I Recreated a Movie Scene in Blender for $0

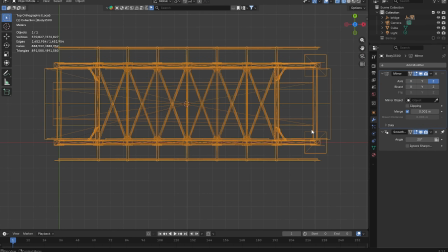4:09 After doing some cleanups, removing half of the mesh and applying mirror modifier, then more cleanups, I finally have a usable bridge.
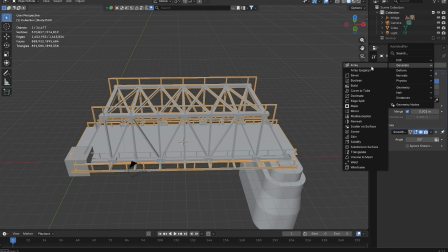4:16 Now all I had to do was apply array modifier and tweak some stuff.
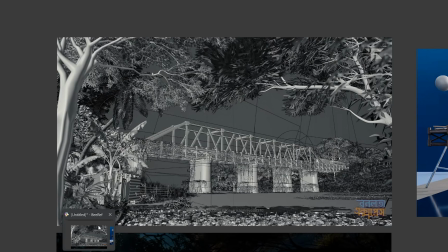4:20 Using the viewport screenshot of the scene from Riyad Bhai's CGI breakdown video, I eyeballed the camera location and tweaked it later on after each iteration.
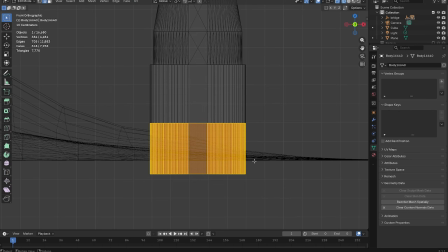4:28 I proceeded to create the ground of the lake using some basic sculpting, and then edited the bridge pillars a bit more to resemble the original CGI shot.
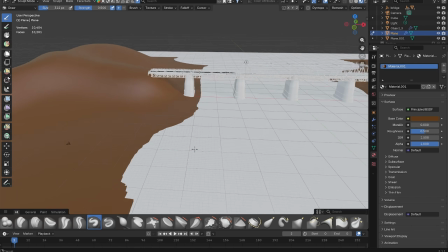4:36 I then placed a plane for the water and sculpted the ground further using the reference images.
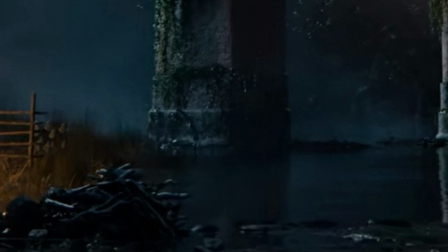4:41 I didn't have to worry about the clipping areas as they would get masked off by the ground scans and foliage anyway.
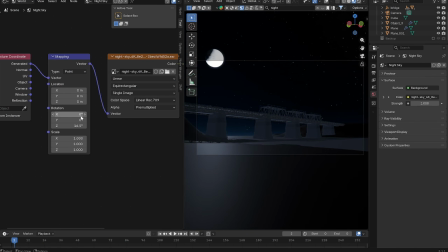4:46 I then set up a basic nighttime HDRI to check the composition and added some textures to the bridge model.
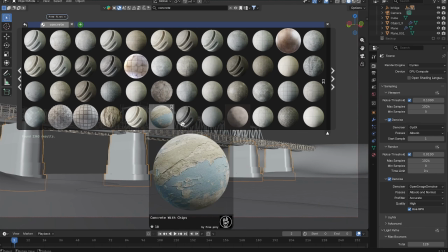4:52 Okay, let's add a concrete texture to the pillars. Looks nice. I'm gonna separate the materials by geometry.
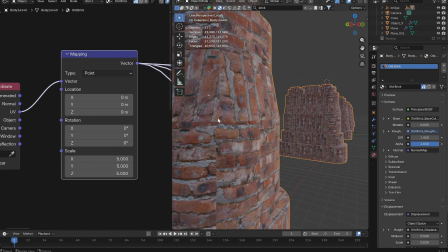4:57 Now the bricks. Wait, yeah, the unwrapping is broken, obviously.
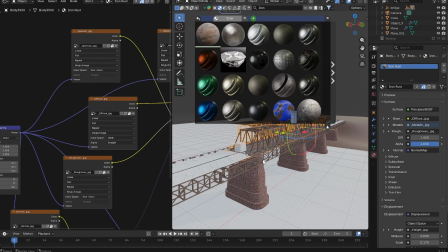5:02 You know what, I'm gonna fix it later. Hey, the bridge has good UVs though. I guess it'll work. By the way, I'm using Blender Kit for the textures and HDRIs.
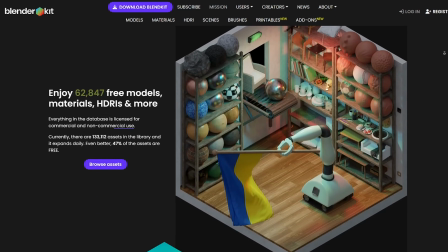5:10 It's a free add-on for Blender assets. You should definitely use it. It saves me so much time.
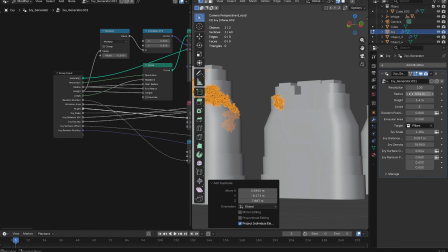5:16 Okay, let's do the IV now. I'm using an IV generator add-on by Baga.
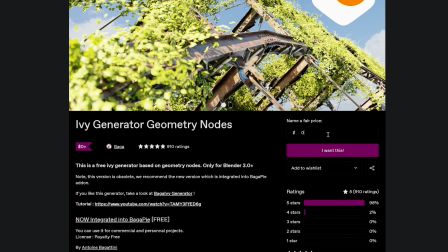5:21 There was an option to pay and I paid $0. So technically it was free, I guess.
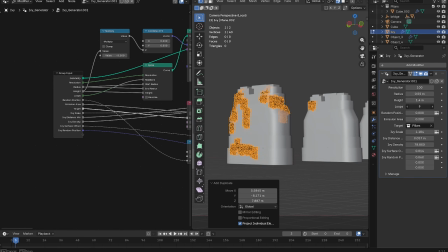5:28 Anyway, shout out to Baga, you're a goat. It took some time to figure out how the parameters changed the IV, but I got hang of it after a while.
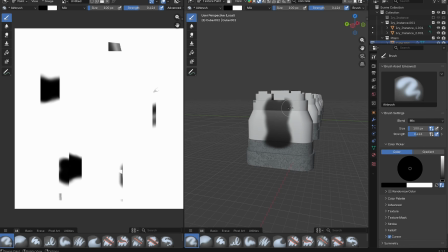5:35 The bridge pillars look like they have some dark central patches in the middle. I guess I'll just paint it and mix it with the brick texture.
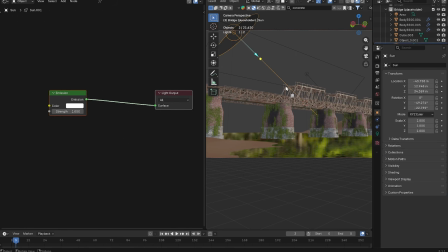5:42 I'll keep it super basic, as the IV would hide most of it. Let's adjust the IVs a bit more.
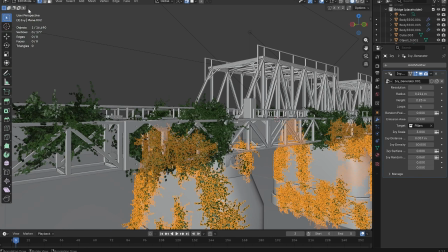5:47 I'm gonna use way more IV than the original.
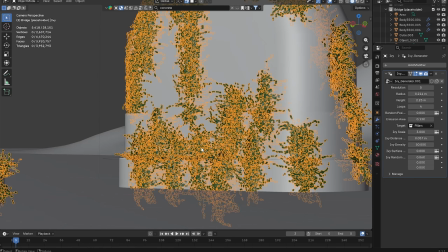5:50 I'm gonna make the bridge look old and also make it look like the staff just forgot to trim the IVs and got lazy as the bridge is in good condition.
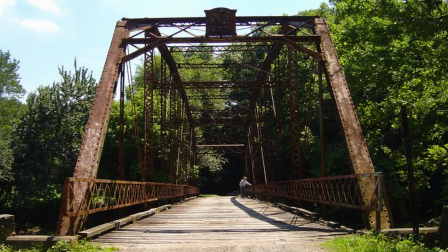5:58 It's just me. It's just me, okay? Probably real truss bridges even far away from civilization get princess treatment.
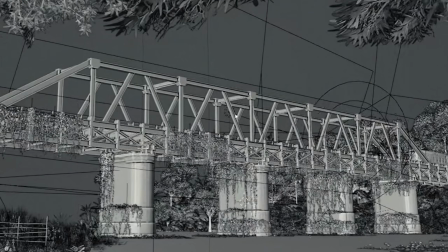6:04 I'll make mine look like Tarzan. Looks like Riyad Bhai used a large area light to fake the moonlit lighting on the bridge, so we're gonna do the same thing.
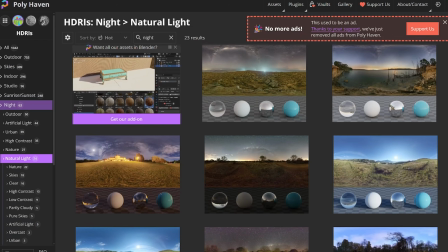6:12 It's pretty common to use large lights to fake moonlight, as most HDRIs don't represent the moonlight enough artistically.
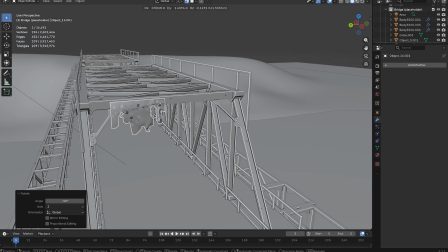6:18 It's like painting lights in 2D artworks. I'm also gonna use some IV models at the edges to add some animated effects later on.
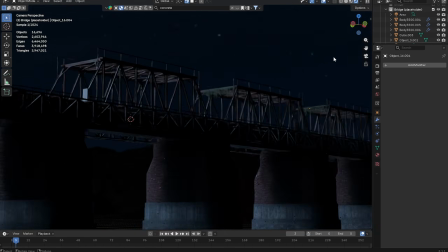6:25 They'll look good in the final version, trust me.
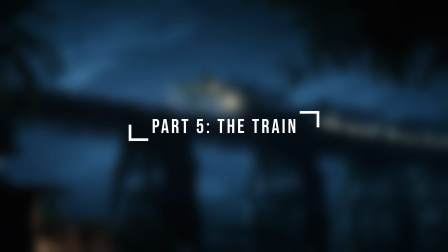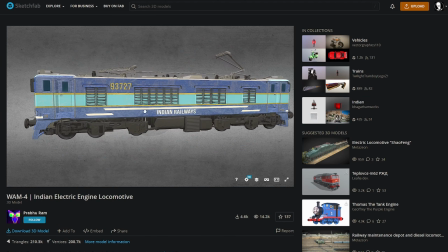6:32 For the train, I used the Indian train model downloaded from Sketchfab. I scaled it using a 165cm tall cube.
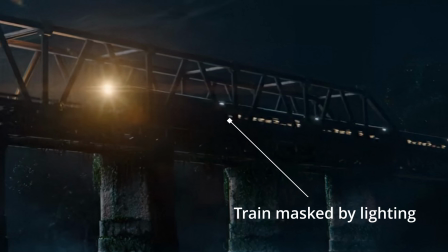6:39 Even though the model textures get masked by the lighting, I wanted to make the train look more like it's from Bangladesh.
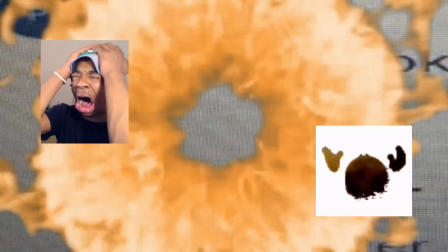6:45 And this is where the texturing trick comes in. AI. Yeah, I know many people, especially artists, hate AI. I also hate the slop as much as the other artists, but not utilizing it as a tool to speed up your workflow seems a bit conservative to me.
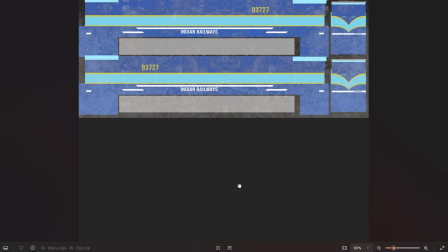7:02 Anyway, I took the texture of the train model, added a reference photo of a Bangladesh railway train,
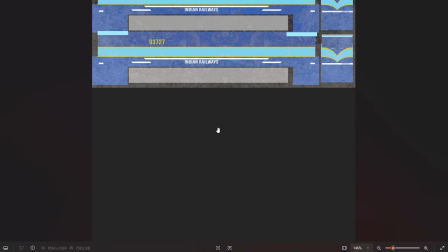7:07 and also a screenshot of the Indian train model with its original texture, did some prompt engineering,
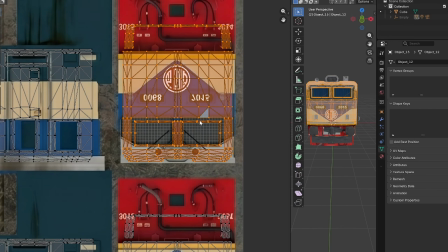7:12 and got some usable results. Although UVs didn't line up that well, but as I said before, lighting will hide most of the issues.
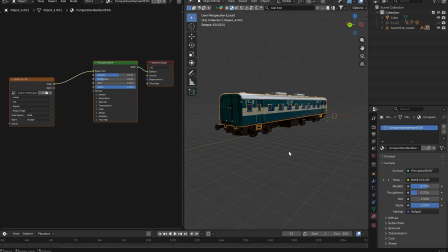7:20 I followed the same process for the coach bogies. The bogies looked alright, though the texture didn't line up.
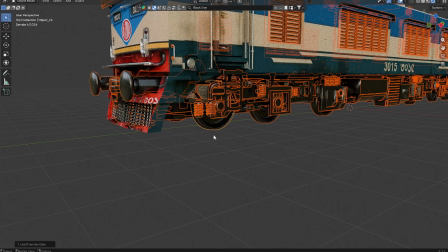7:25 To me, it seemed fine at a distance with the shadows. I then changed the metal textures, and the end result looked pretty impressive.
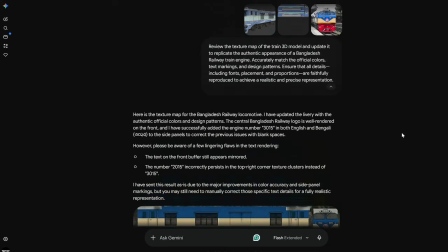7:32 I mean, from a random train model with some nano banana texturing, this is pretty cool.
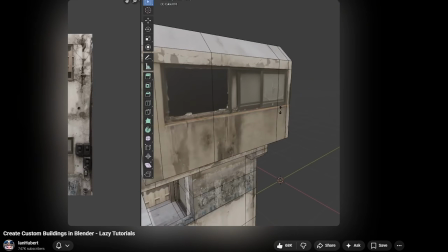7:37 Before this workflow, I would use photos and make low poly background assets following the Ian Hubert method, and now with this workflow, you can do it even better, as changing the images has become more efficient.
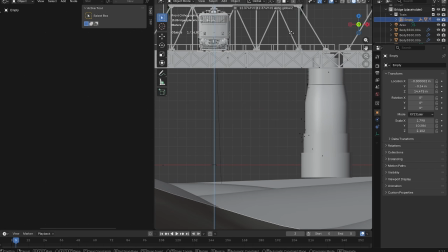7:48 After appending the train to the bridge file, placing it on the bridge showed some scaling issues, which I then fixed immediately.
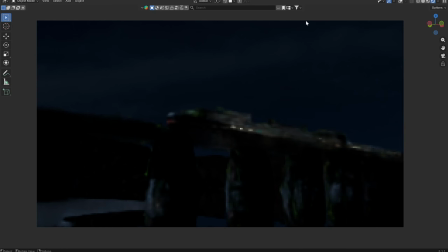7:54 Then after adjusting the framing, the scene started to take shape. Our major players of the shot are ready at this point.
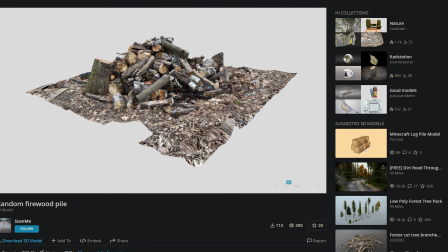7:59 And now what remains are the trees, background assets, sky, fog, and other touch-ups.
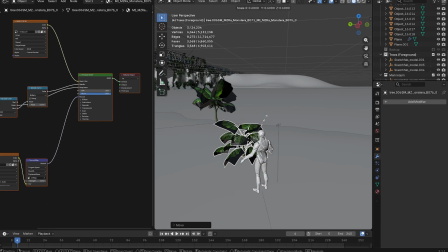8:09 I started by importing the trees and plants, and then using a scale reference mannequin, I adjusted the scaling of the plants.
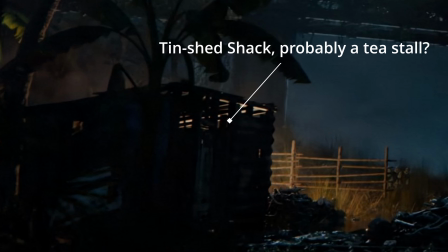8:16 I then realized that I would need a tin shed shack for the foreground and started to model it using a tin model I got from Sketchfab.
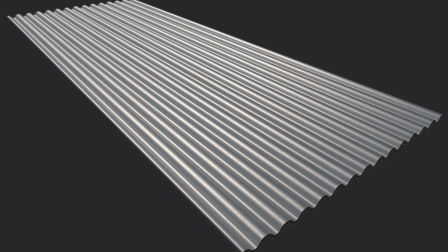8:23 You really don't need a model for this, as it is really simple to model yourself, but I'm lazy, what can I say.
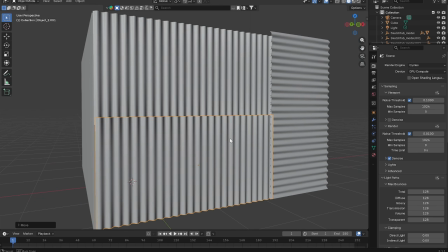8:29 I just placed them following the reference cube I made and adjusted the rotation to make it look more realistic.
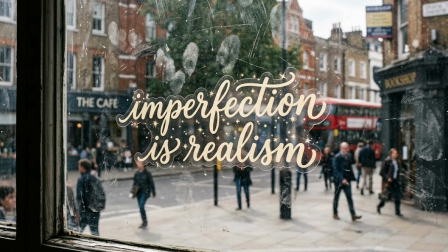8:35 You know, imperfection is realism.
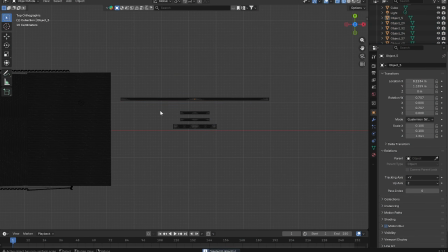8:38 For the bamboo supports, I got a model from Sketchfab again and cut off the top a bit, and then placed it to hold the extended shed.
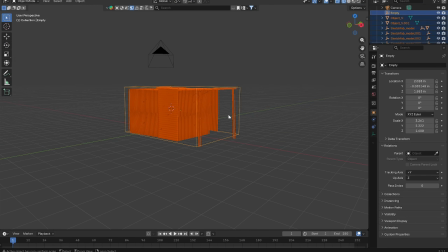8:44 Then I added a cube empty and parented the shack to it. I wanted to add some local political posters to the shack,
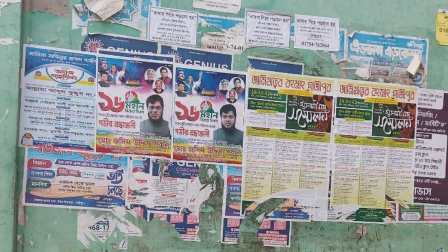8:50 as in Bangladesh it is pretty common to see the same design poster pasted on the walls of any man-made structures by 1,000 times. I just got some random poster design from the web, gave it to Nano Banana, added some prompts, and got a nice usable poster that looked decent.
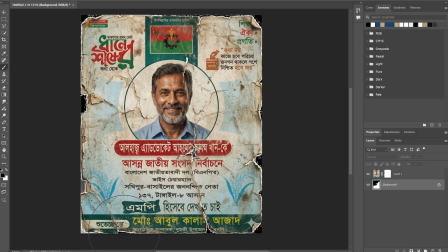9:06 I took the poster to Photoshop and gave it some transparency for the ripped paper look, and then placed it onto the shack using shrink wrap modifier.
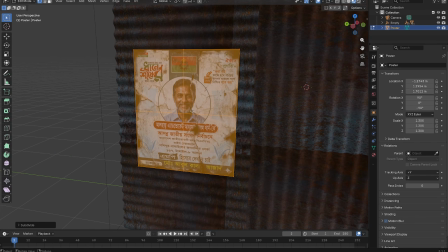9:13 Quick tip for decals: if you want to place paper posters on curved surfaces, subdivide it,
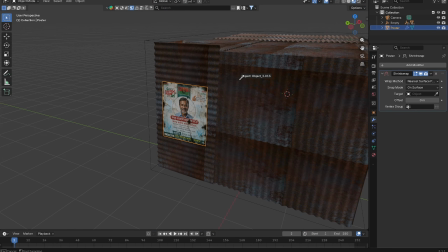9:18 add the shrink wrap modifier to the poster, set the target as the wall mesh, set snap mode to above surface,
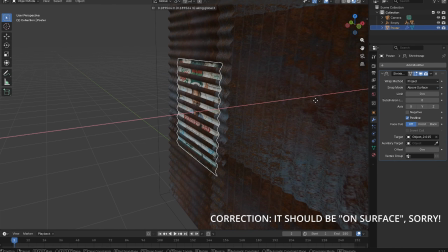9:24 wrap method to project, move the poster closer to the wall, and then adjust the offset so the poster doesn't clip into the wall.
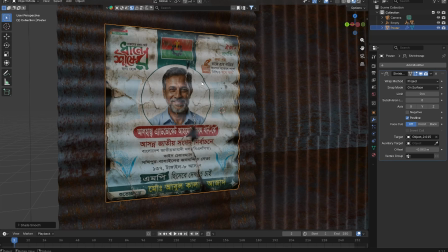9:30 Also make sure to set shading to shade smooth for the smooth lighting.
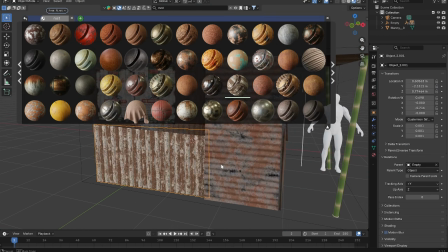9:33 I then duplicated and pasted the posters around the shack a few times, added some texture variation, and then proceeded to add a door to it.
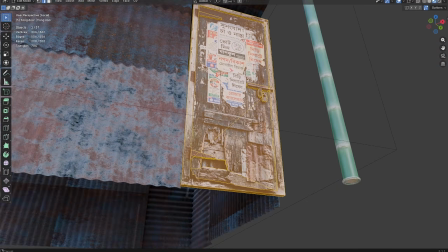9:41 For the door, I followed the AI image to 3D mesh method. It was pretty simple to do.
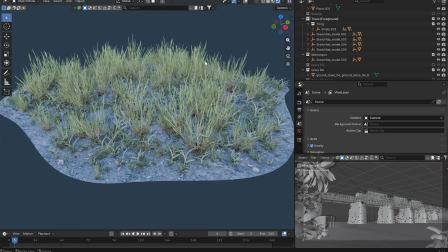9:45 For the grass, I just used this downloaded grass model and set up a particle system on the terrain mesh.
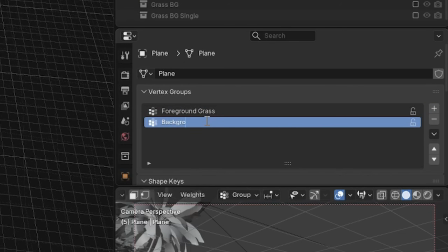9:50 I made two wake paint variations, one for the background and the other for the foreground.
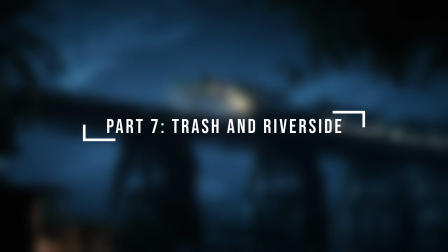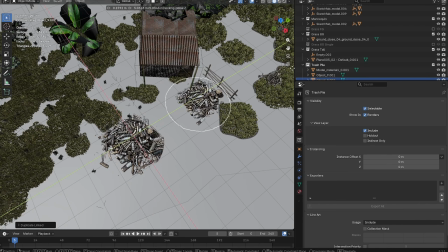9:59 I used this photo scan of wood pile and placed it close to the shack, as there is one close to the shack in the original scene.
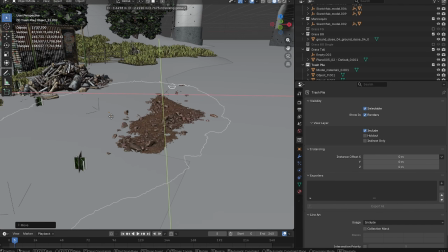10:05 I then used this scan of the ground to hide the mesh overlappings at the points where the river and the terrain meet.
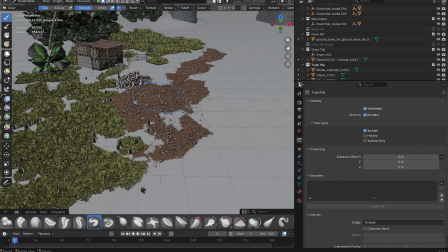10:10 I also used it to hide some empty ground patches, as grass never grows uniformly. As the train is just running in a straight line, we can just make it travel on a single axis. Here, I did some maths to figure out the train's speed.
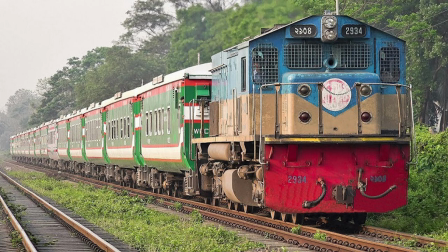10:27 A Bangladeshi locomotive typically travels at 120 km/h speed.
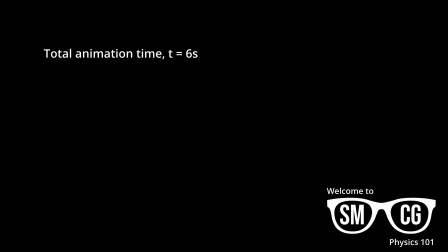10:31 So, for a 6-second animation, using the linear speed formula S equal to Vt, if the converted velocity is 33.33 meters per second, the train will travel roughly about 200 meters in 6 seconds.
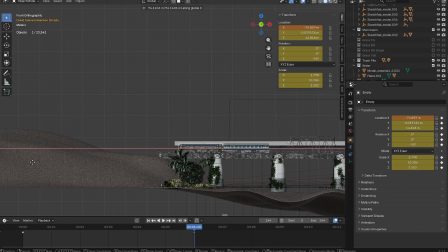10:42 So after setting the start frame train location outside the frame and the end frame location 200 meters to the front direction, we now have an accurate representation of the train speed. Physics is cool when you're not doing it for your university courses. Yeah, trust me, it's really worse.
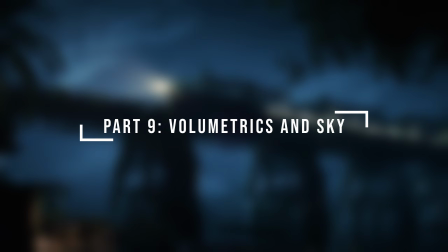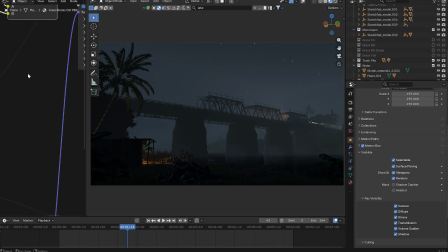11:03 After adding and tweaking the train headlights, I added a volume cube to the environment. Using a cube instead of world volume keeps the volume rendering optimized and manageable.
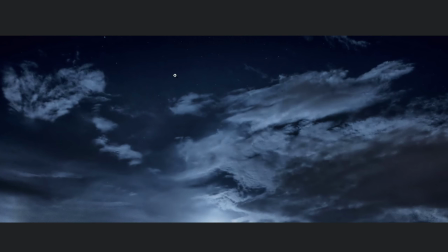11:11 For the sky, I just got some good looking sky photograph I found online, used AI to change the moonlight angle, took the output to Photoshop,
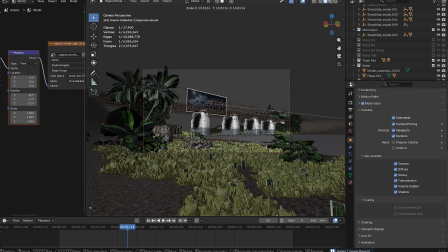11:18 adjusted the colors and contrast, then imported it to the project file with a slight curvature for more 3D look. Yeah, I used a fake sky. There really weren't that many great night sky HDRIs,
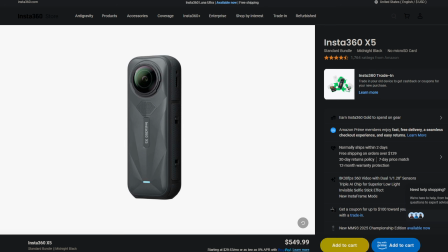11:30 and I really didn't have either the equipment or the budget to buy a high quality HDRI.
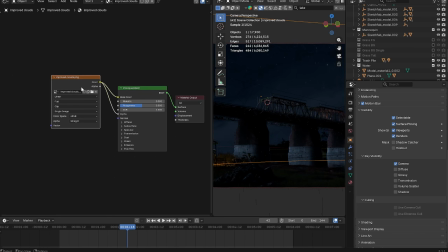11:36 So yeah, fake it is. I did change the texture using the shader tab, gave it a slight amount of emission, and it looked pretty well.
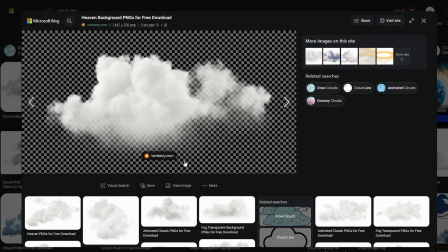11:44 For the fog above the river, I downloaded a cloud PNG, gave it to Gemini, generated a variation,
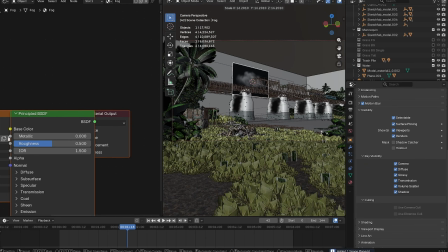11:50 tweaked it in Photoshop, and then followed the same process of the sky to make it look like a real volumetric fog.
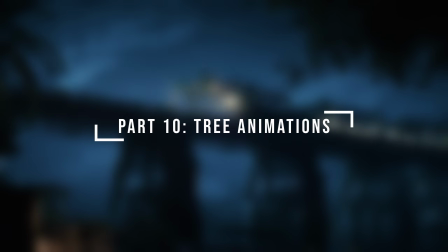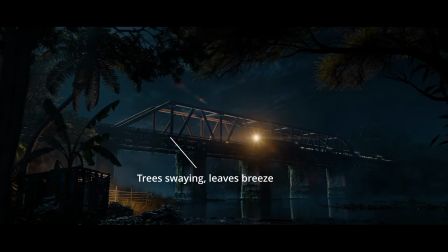12:00 At this stage, our environment started to look decent, but we need to add more animations to the foreground elements, the trees specifically.
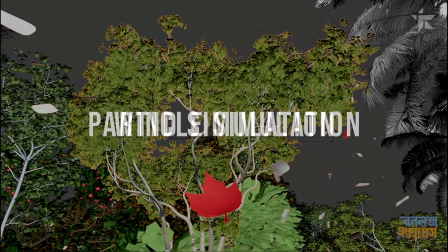12:07 Now, I don't have the liberty to physically simulate wind on trees, as that might set my laptop on fire,
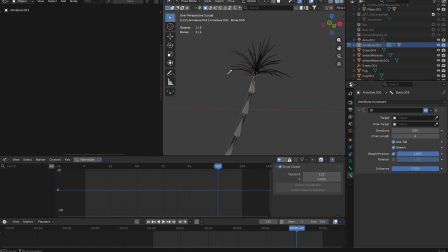12:14 so I used an armature on the tall coconut trees along with some inverse kinematics and procedural animation,
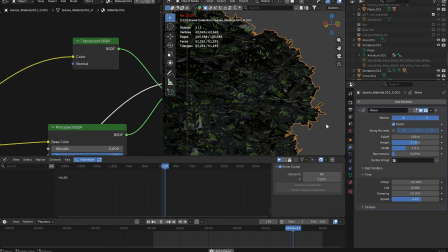12:18 and then added a wave modifier on the mango tree leaves.